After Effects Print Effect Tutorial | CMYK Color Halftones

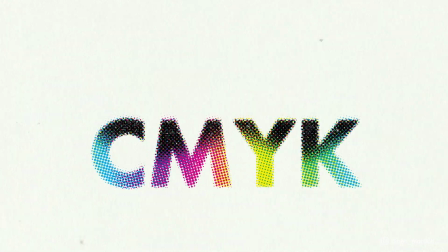I'm going to show you my simple technique to get this CMYK halftone print effect using After Effects and Photoshop that you can apply to animations and video footage too.
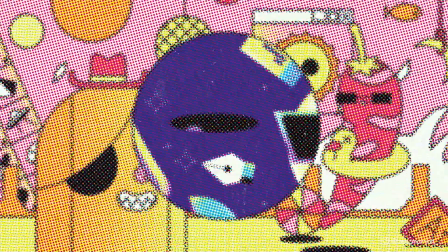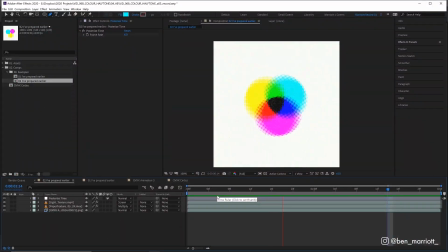Now there are a few techniques to get black and white halftones in After Effects, but here's how to do this with CMYK colors with all their channels separated, and we're going to have a bit of help from Photoshop as well.
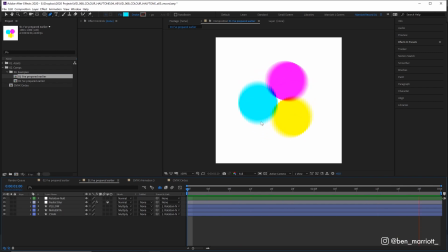Let's get started making this animation, and then we're going to apply the effects to it. And this is pretty simple to build. So I'm going to start in a new comp, it's 2 seconds long, and we've got 3 circles in the middle. Mine's cyan, magenta, and yellow to highlight how the effect works, but that's not necessary for the print effect at all.
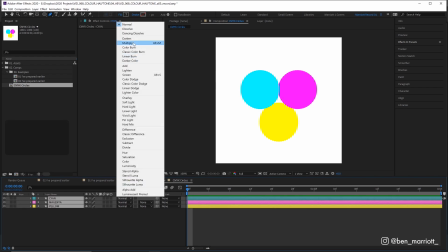So first, let's select them all and change their blending mode from normal to multiply, which mimics how overlaid ink would look when printed.
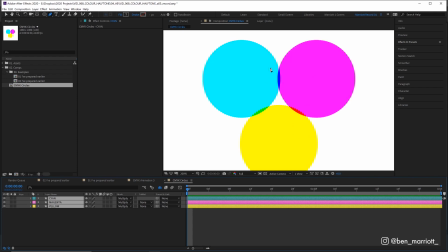And here we can see in the middle where they meet, where there's some overlap, our colors have changed. Where the cyan and magenta meet, we get a blue. Where magenta and yellow meet, we get a red. And where yellow and cyan meet, we get a green.
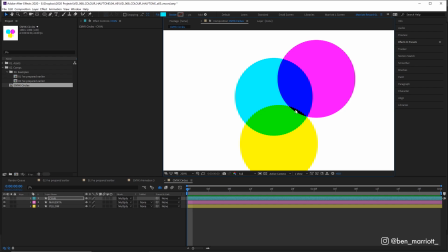If we select any one of them and move it closer, you can see where all 3 of them overlap, we get black, exactly how they would on a printing press.
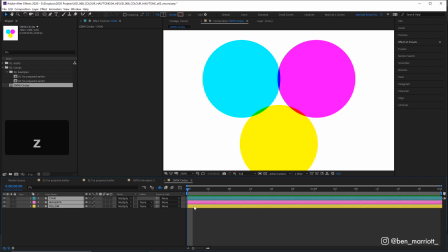So let's undo that. And at the start of our timeline, I want to select them all and keyframe their position by pressing P on our keyboard and hitting the stopwatch. And at 1 second in, I want them all to move closer to the center. Now I want a guide for the center, so I'm going to select down here and choose Title Action Safe, which gives me this crosshair to use as a reference.
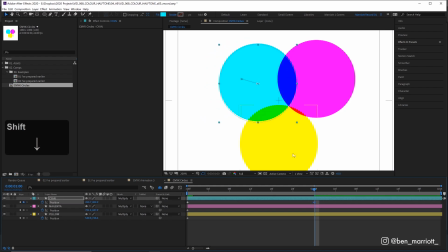And then I'm going to select each of the circles and then just nudge it towards the center. And then adjust them so it looks like they line up equally.
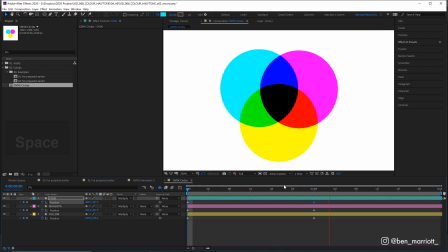There we are. Now I've got the animation of them coming into the center. At the end, I'm just going to copy and paste these first keyframes for each of the layers, and then I'm going to drag these 1 frame over to the very end of our comp,
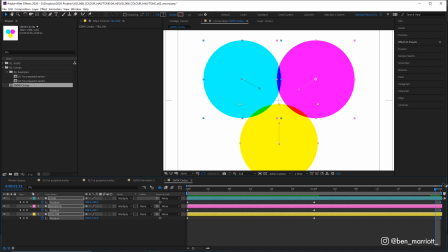because After Effects won't let you edit keyframes directly on this last frame here, because it's not visible, but we need our keyframes to be there, so we get a nice seamless loop. So now we've got a looping animation of these.
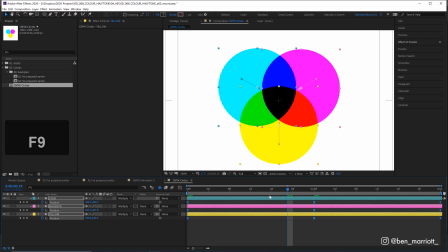Now let's select all of these keyframes and press F9 on our keyboard to easy ease them, so that that animation becomes a little bit smoother.
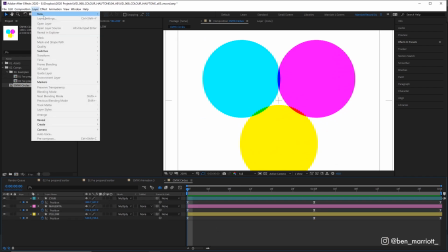And now let's rotate them. So I'm going to go up to Layer, New, and select Null Object, which creates a new null in the center.
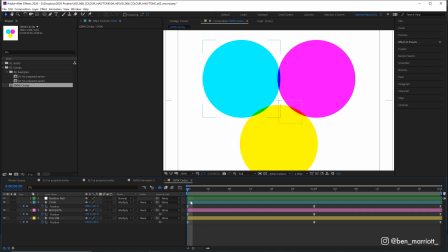And let's rename that Rotation Null, because we always label our layers. And then select our 3 circle layers, and then parent them to that rotation null by using the pick whip. And then with that null selected, press R to bring up our rotation, keyframe it at the beginning at 0.
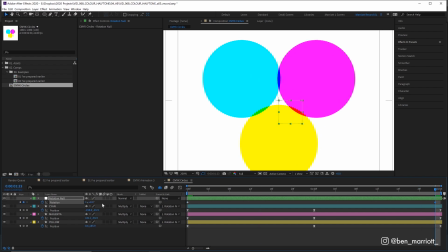And then at the very end, add 360. So it becomes 1 full rotation, and then drag that 1 to the right. And now we've got a looping rotation.
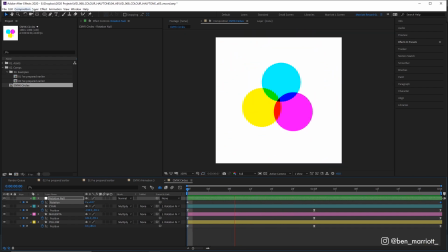Now the last thing I'm going to do to this is add some blur. So I'm going to go up to Layer, New Adjustment Layer, and add the effect Radial Blur.
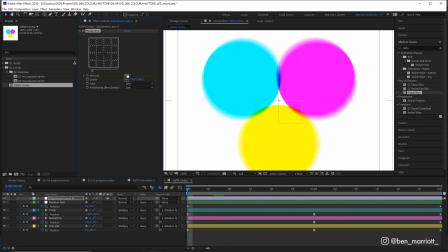Now at the very beginning, I'm going to keyframe the amount at 10 pixels. At 12 frames in, let's go up to 50 pixels.
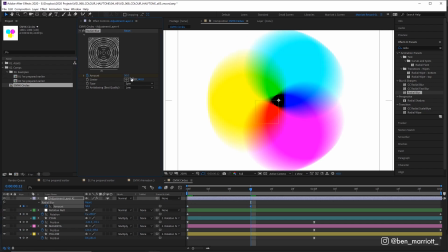So it gets quite a bit more blurred. Dare we go to 60? Let's do it. Let's go to 60 pixels.
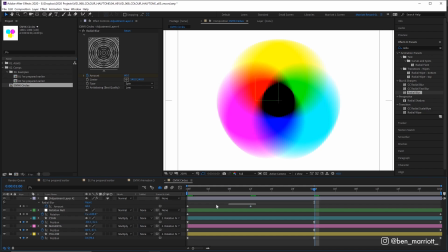CPU's not going to like that. It'll be fine. And then when we get to the middle, let's select both of these keyframes and copy them and paste them.
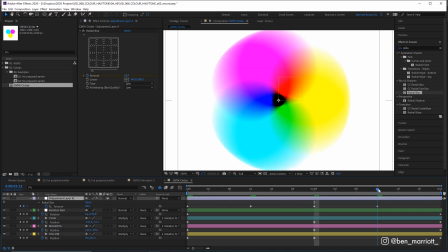So we've got a 10 pixel blur here, then a 60 pixel blur, and then at the end, let's paste again.
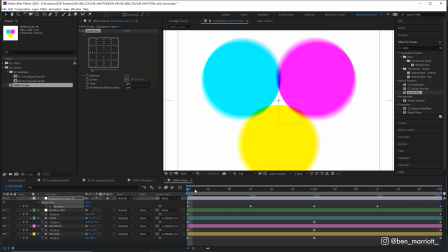So we've got our 10 pixel keyframe at the very end. So it goes 10, 60, 10, 60, 10.
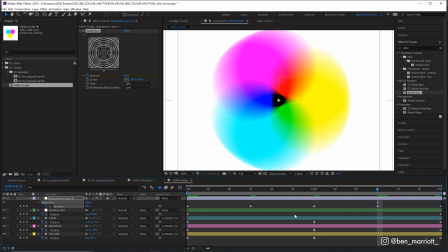So now it's blurring the most where our circles are moving the fastest in between their easing. And let's select all of these and easy ease those with F9.
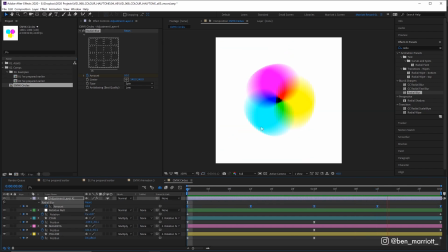And let's see how that looks. All right, that's looking pretty good. I really like the radial blur effect. And if you want to add something a little bit extra, you can duplicate this effect with Control D and change the type from spin to zoom. So then you get it blurring on the outside as well. And that can look pretty neat as well. I might just keep it with 1 radial blur though for now.
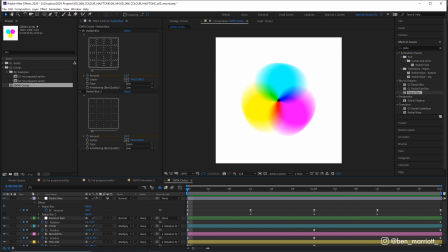There, we've got our base animation. Now let's add our color halftone effect. Now it's going to sound crazy at first, but it's honestly a much quicker process than it seems with a little help from our trusty friend Photoshop. So what we're going to do is apply the color halftone effect to every single rendered frame of our animation individually.
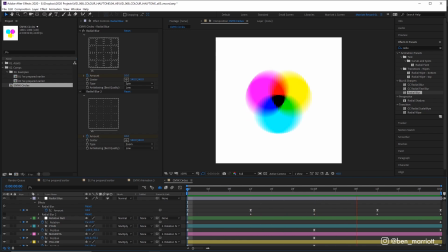Now that sounds like an absurd amount of work, but I'm going to show you how we can do that to just 1 of the frames and then automate the whole process with a few clicks, which is a really powerful technique that you can apply to many effects that are just available in Photoshop. So the first thing we need to do is render out our animation as a PNG sequence.
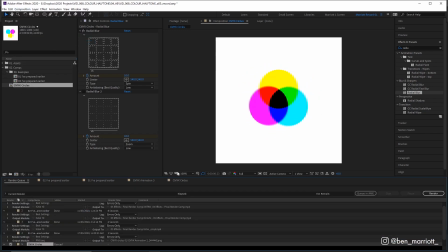So let's go up to Composition, add to Render Queue, and down here in the Output module,
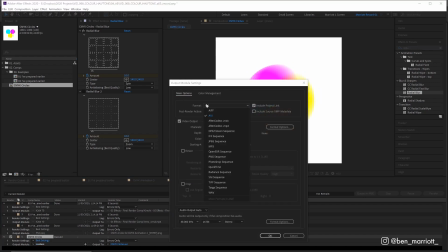I'm going to click where it says Lossless and change the format from AVI to PNG sequence.
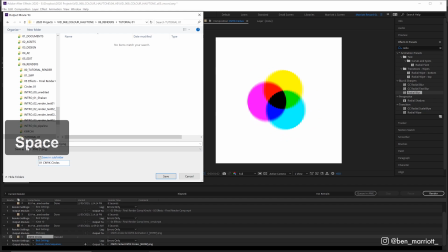These settings are fine for us, and then output it to a folder, which I'm going to call 01 CMY Circles OG, and render those out.
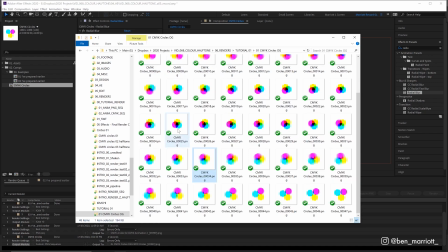Now in that folder, we've got a PNG rendered for each frame of that animation. Now let's select 1 in the middle where there's a lot of overlap, and let's open this in Photoshop.
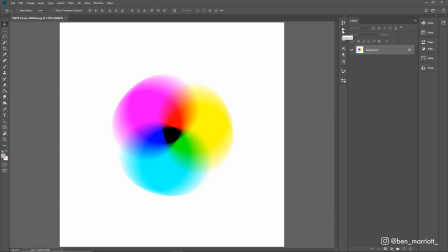Now we're going to record a Photoshop action. You can get to that window by clicking this play button, which might be up here in your workspace, or go to Window and choose Action down here.
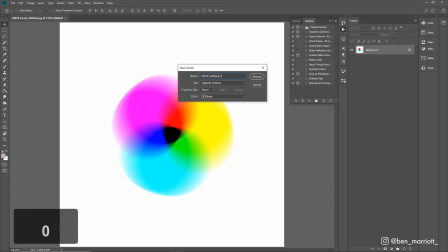And let's create a new action by clicking this icon, and let's call it CMYK Halftone 01, and give it a unique color so we can see it clearly over here, and then click Record.
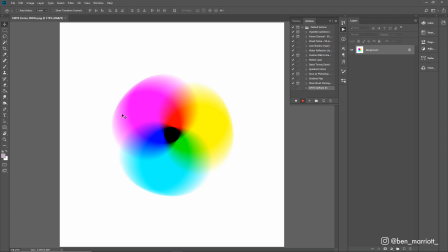Now what Photoshop is doing now is recording every step, every edit that we make to this image, and then it saves it as a shortcut. And this can be really handy if you find yourself repeating the same processes over and over again. So all we need to do is go up to Filter, select Pixelate, and choose Color Halftone.
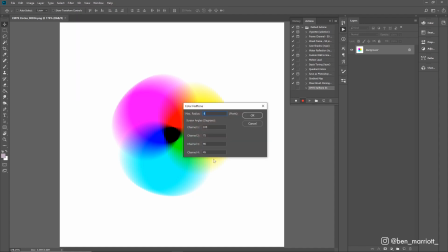Now we're going to leave the screen angles as they are, because they're already set to the standard CMYK angles. And at max radius, let's take this down to 6 pixels. Now the pixel width determines the scale of the halftone effect.
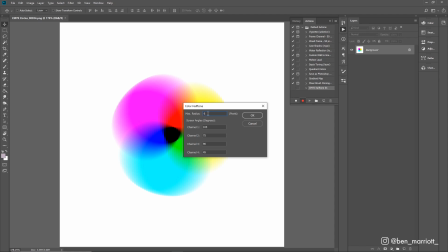What's the maximum radius of your dots? So experiment and see which works best for you. Here is what 4 pixels, 6 pixels, and 12 pixels looks like on this image.
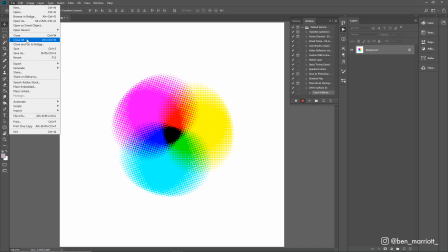Then click OK, and we get our halftone effect. And then we need to go up to File, Save As, and save this image really anywhere out of the way.
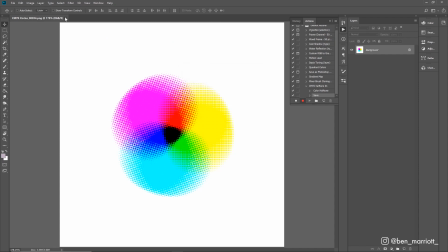Where we save it doesn't matter, and then close this file. Now, even though it's closed, our action is still recording.
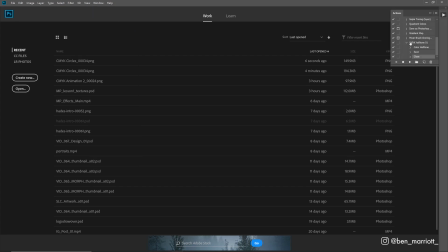So we need to go up to Window, View Action, and then click Stop. And now we can see here, our halftone action adds the color halftone effect, saves the document, and then closes it. So every time we select this action and click play, it will perform all of these steps to the document open. But we can take that further and apply that to all of our rendered frames by applying it as a batch.
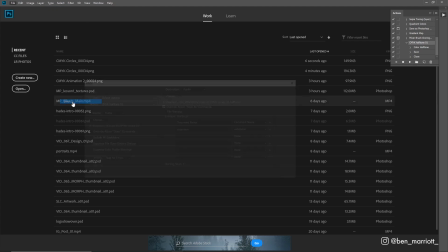So let's go over to File, Automate, Batch, and here we can select what action it's going to play.
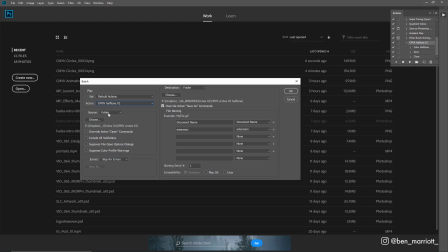We want it to play action CMYK Halftone 1, so that's good. Our source, we want to choose a folder, so let's choose where we rendered our PNG sequence and select that folder.
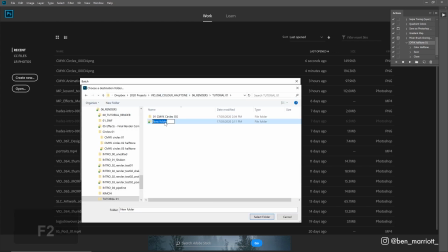And a destination folder, let's create a new one, and I'm going to call that O2 CMYK Halftones, and choose select folder.
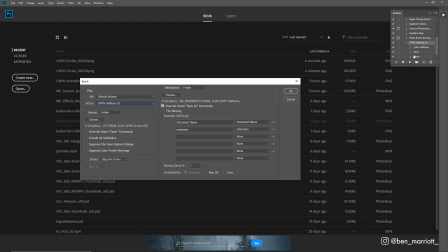And make sure we tick override action save as commands. And that means that our save action that we have in our action here will be overwritten here, and instead it's just going to save it to this folder. And there's some options for your file naming, but this is all we need for now. Let's click OK, and it will batch this action.
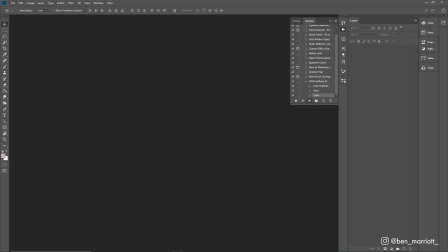And now Photoshop is opening up all of those frames that we rendered, applying those effects, the halftone effects, saving them, and then closing them as fast as it can.
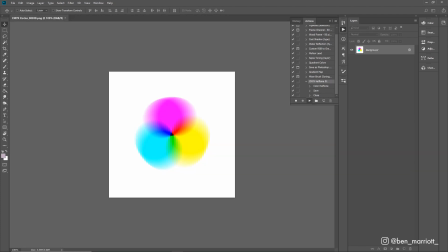And I haven't sped up this section. It's taking less than a second for each frame. And you can even minimize Photoshop and go about your business while this renders.
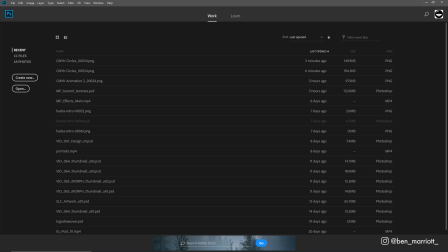It's hardly longer than some RAM previews in After Effects. There, we're done already. Now we just need to import it into After Effects.
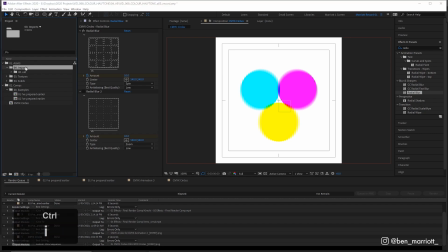So in After Effects, I have a little import folder over here, and I'm going to press Ctrl-I to open up our import file window, find our color halftones folder.
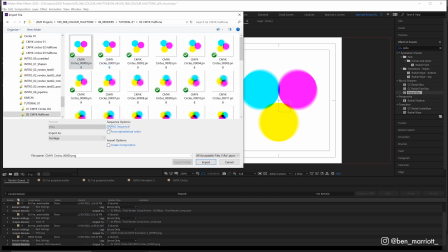We only need to select the first one, and then make sure PNG sequence is selected, and import it as footage.
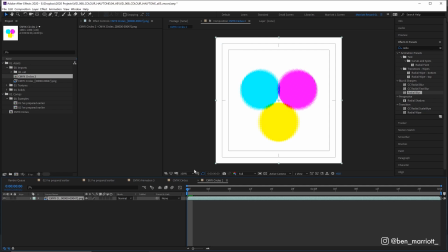And let's create a composition as well, and let's import that. So now we've imported that image sequence, and it's open in this composition.
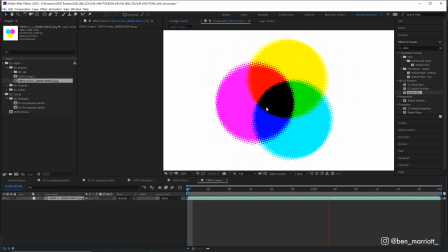Here's what our effect looks like. There, now we can see that that color halftone has been applied to all of these frames.
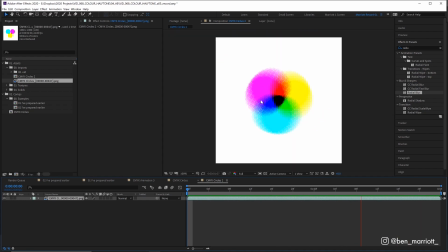And there we just need to add a few more elements to make it look a bit more like some printed material. So here I've added 2 paper textures to match that print feel.
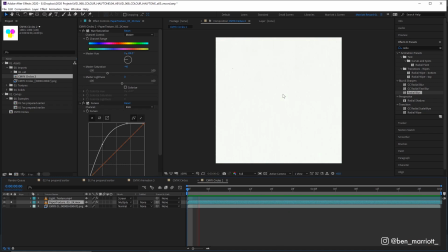And you can see how to make your own in my looping textures tutorial. This first one is just a rough paper background set to multiply, so it looks like our animation is printed on top of this. And then the very top one is some distressed paper as well, set to screen. So it adds these white speckles on top of everything, which makes it look like the ink is worn away in these areas.
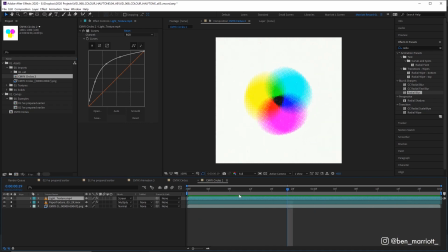Now this still looks really smooth and digital. So to make it look a bit more printed, I'm going to add a wiggle expression on the position of our image sequence.
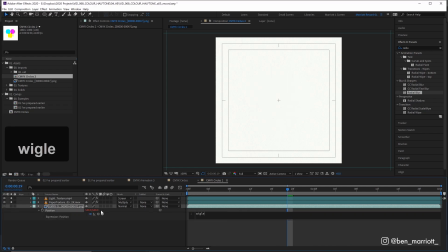I'm going to alt click the stopwatch here and type in wiggle 615, so 6 times a second.
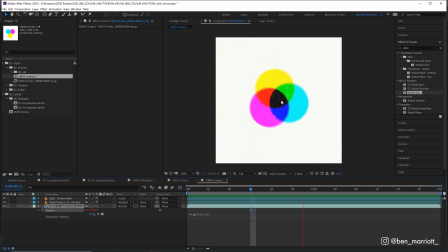It will move this layer 15 pixels, so we get a nice bit of slight jittering. Now at the moment it looks a bit like a camera shake, so I'm going to lower the frame rate. So I'm going to create a new adjustment layer and add the effect Posterized Time. And we can set that to something really low. At the moment it's 24 frames per second, but we can set it as low as 6.
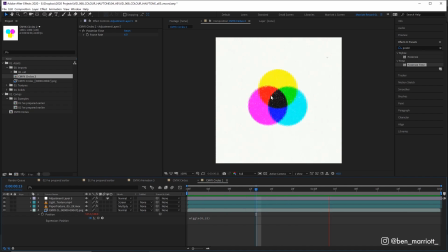Now here it looks really choppy, but it does make it look a bit more like stop motion, like we've printed and scanned these images in. And we can always change that up from 6 to maybe something like 12, if that's just a bit too intense for you.